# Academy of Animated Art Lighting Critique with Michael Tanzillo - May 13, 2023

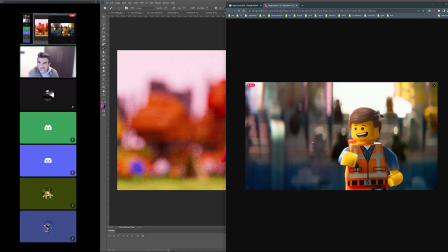20:30 Like the character is more saturated, the background's more shadowed and kind of blurred out and less contrasty back there. And then just like really getting the character to read. And then the other thing is like, look at the vest, right? It's backlit, but like it feels like that soft plastic in there as well.
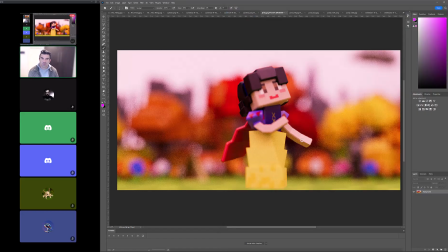20:47 And I think that we can get a little more richness in this as well. It'd be really cool to get a little bit of subsurface scattering in the shader as well. So I know you're traveling. This is all for when you get back. I won't be critiquing after your trip. So safe travels, have a good time, and then we can pick up on the other end. All right, cool.
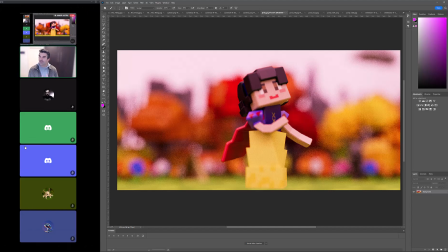21:04 Does anybody have anything else they would like to cover?
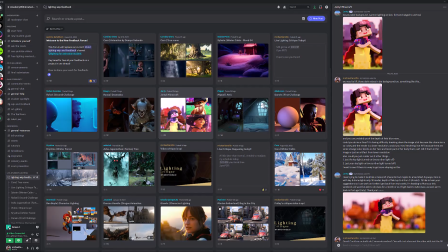21:08 Any last minute posts or anything before we break for the weekend? Sorry, can you repeat the note for the tracing?
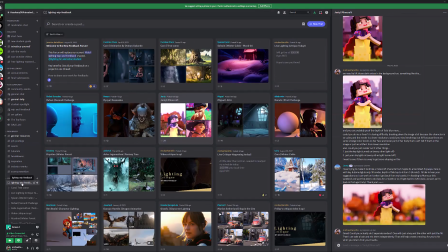21:15 Oh, hold on. Nobody else say anything. I'm turning up the volume again so I can hear. Sorry. No, go ahead. What was that? Can you repeat the notes for the tracing?
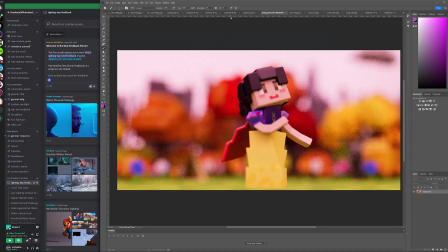21:26 Oh, for the for this stuff? Yes.
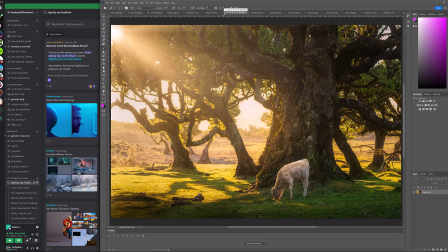21:33 Yeah, the big notes were make sure that like in order to
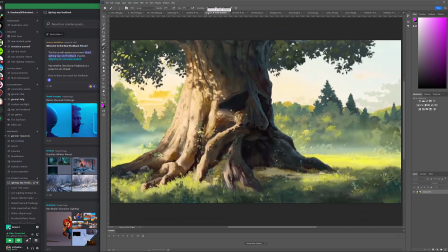21:40 match this kind of daytime look, you'll want to create that diffusion that we talked about. You want to make sure that you are really leaning into bounce light or global illumination,
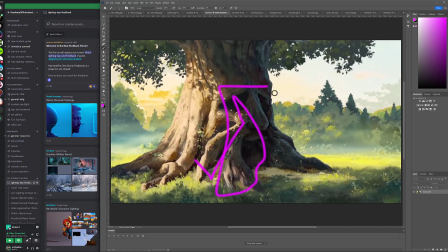21:54 this idea of that the light's going to hit the ground and scatter around all over the place, because that is the look that we go into. Make sure you keep your lights nice and warm. That will help add to that look as well.
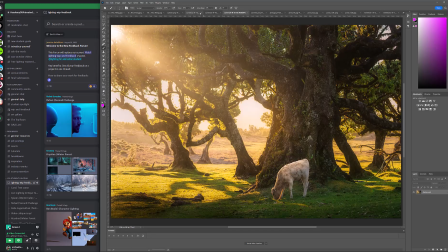22:08 It's always they use a lot of colorful lighting in Lord of the Rings.
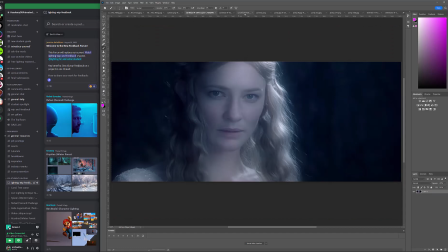22:13 Like you can tell by like how blue this is. And then,
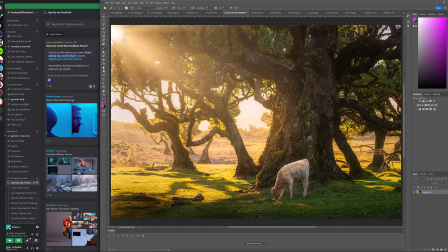22:19 and then also lean into God rays or like these kind of lines that come down. Those are always helpful. And then larger radiuses on your lights than you probably normally would go.
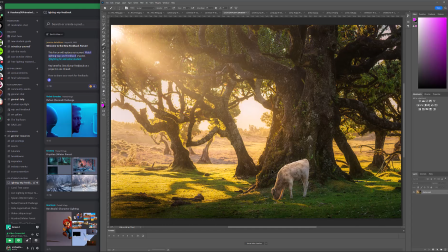22:34 So like they're all like there's never a harsh shadow. There's never like anything like that. Everything's just very, very super soft. Okay. And the composition, you found it. Okay. Wait, one more time. Sorry. No, you're fine. The composition. You said right?
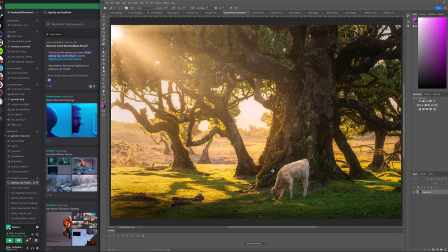22:54 Oh yeah. For the composition of. Let's see.
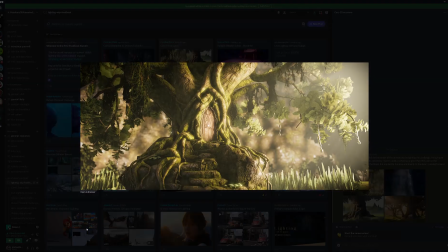23:03 There's one other one in here too. Wait, is this your render? Yes. Oh wait, I mixed up this. I'm so sorry. I thought that was one of your reference images.
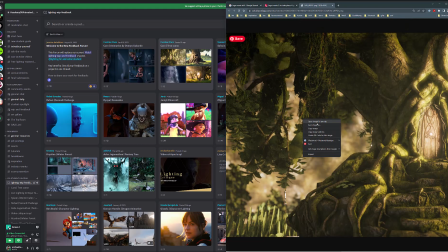23:15 I looked at that too quickly. Sorry. Oh wow. Okay, great. Sorry. Let me just copy this.
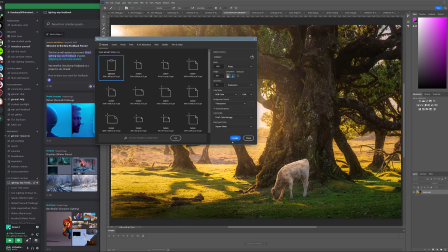23:24 Yeah, actually, I was like, I saved the one twice by mistake. There we go. Okay, great.
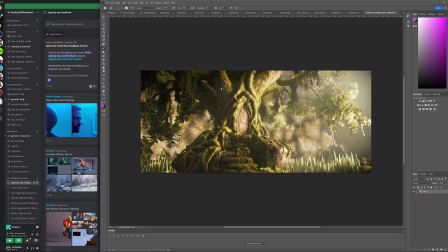23:29 Yeah. So Oh yeah, great. So I am so sorry. So overall, yeah, I think you're doing a lot of the things. So I think compositionally, I think it looks really good. I think that it feels a little lopsided to the left.
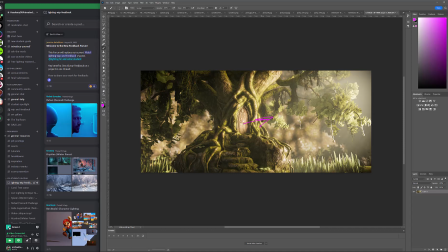23:44 I would just shift this over, like just slide the camera a little bit over to the left to make that door more in the center. You're doing a really beautiful job of getting the center of interest right here. I think we can even go darker in the background, like not darker, more of a shadow in the background.
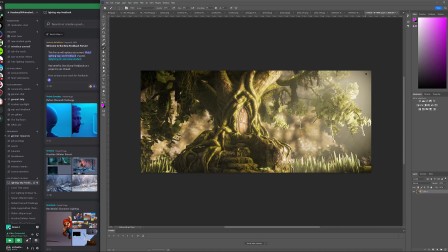24:00 And then where there is shadow, like back over here, I feel like we're losing some detail in there. So just make sure that there's like a little, like maybe like little pockets of light hit that are picking up
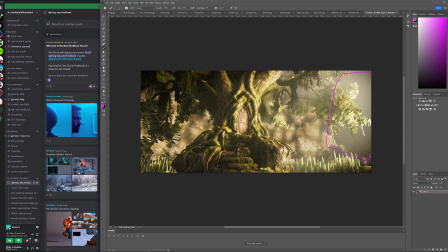24:14 some detail in there, just because it feels a little bit flat in that region. I would also layer the volumetric light that's coming in.
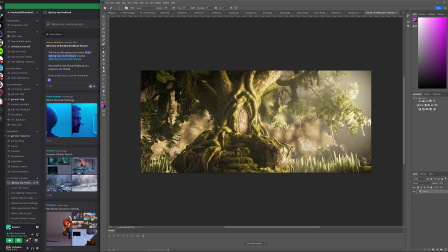24:22 I would also I would pull it back a little bit off the door, and then increase it back behind it, just because I want to use a little bit more of a darker value here,
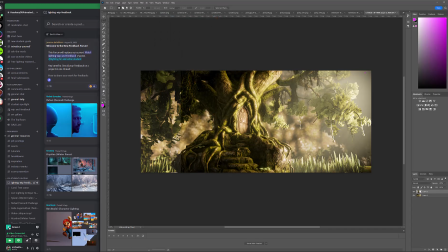24:37 like something like this, to create that separation between the foreground and background. Okay. Right? So just that like little bit of extra contrast.
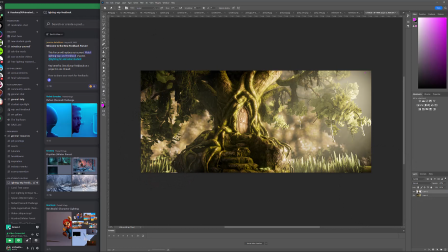24:50 And then additionally, so I am a big fan of this, and you can totally not do this if you don't want to. I would also, the way that it's like a clean
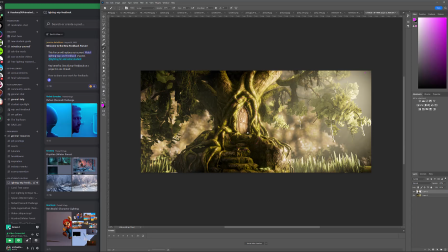25:03 a clean spotlight hit or key light hit right there on the door, I would do something similar where I try and get some like a little bit of light on this path, because I always love to see the path from the viewer to the destination source. I always love to see like to lead us down that path.
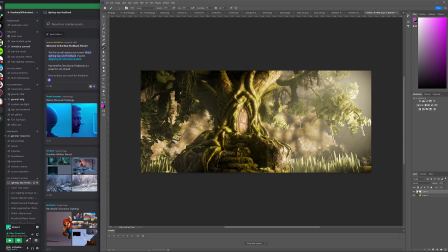25:19 The other big thing for you to work on is and this is going to be tricky, but there is so much detail in the wood and stuff that I'm losing it. Like the leaves just kind of feel like flat planes. And if there's any way to get more detail in the shaders on the leaves, that would be great. Okay.
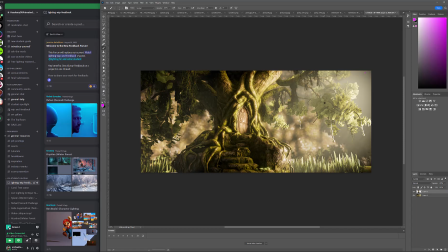25:39 Yeah. But really good, really good. I love the camera position. I love that we're like looking up at it and it feels special. Also, it also feels, because there's a lot of depth of field, it feels small, like smallish.
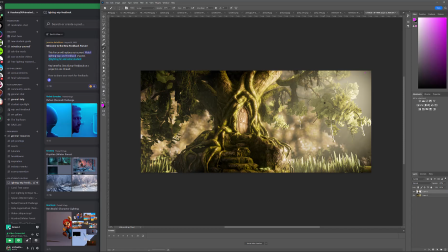25:55 Like it feels like it might be a little bit of a miniature. It's a very clever. It already feels very mythical, in a way. And I can't explain necessarily why, but it's the warm light. It's what you got going on. So really, really, really, really good start. Okay, thanks. All right, cool.
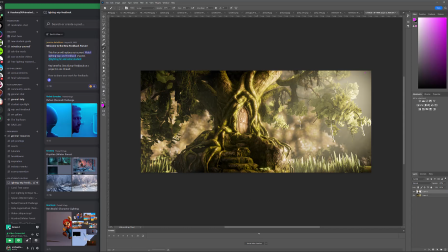26:15 Yeah, no problem. All right. That is all for this week. Like I said, I'll be back next week with more critiquing.
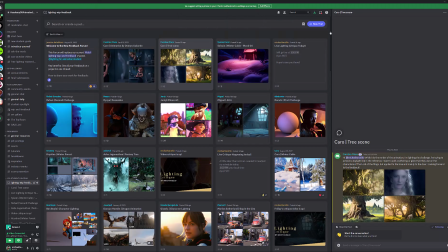26:22 I will be Monday will be a written critique, and then we'll be back Tuesday for another one of these live ones.
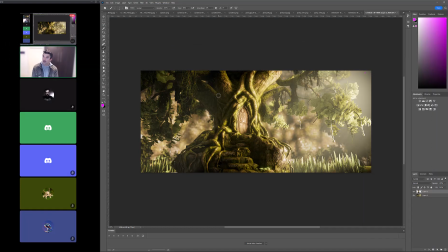26:29 So enjoy your weekend, everyone. Have fun. Be careful. Don't do anything crazy. And I will see you back again next week. Thank you. Thank you. But I sound like my dad now. My dad would say that to me when I was a kid. Have a good weekend. Bye. Hi. I'm done. All right. Have a good weekend, everybody.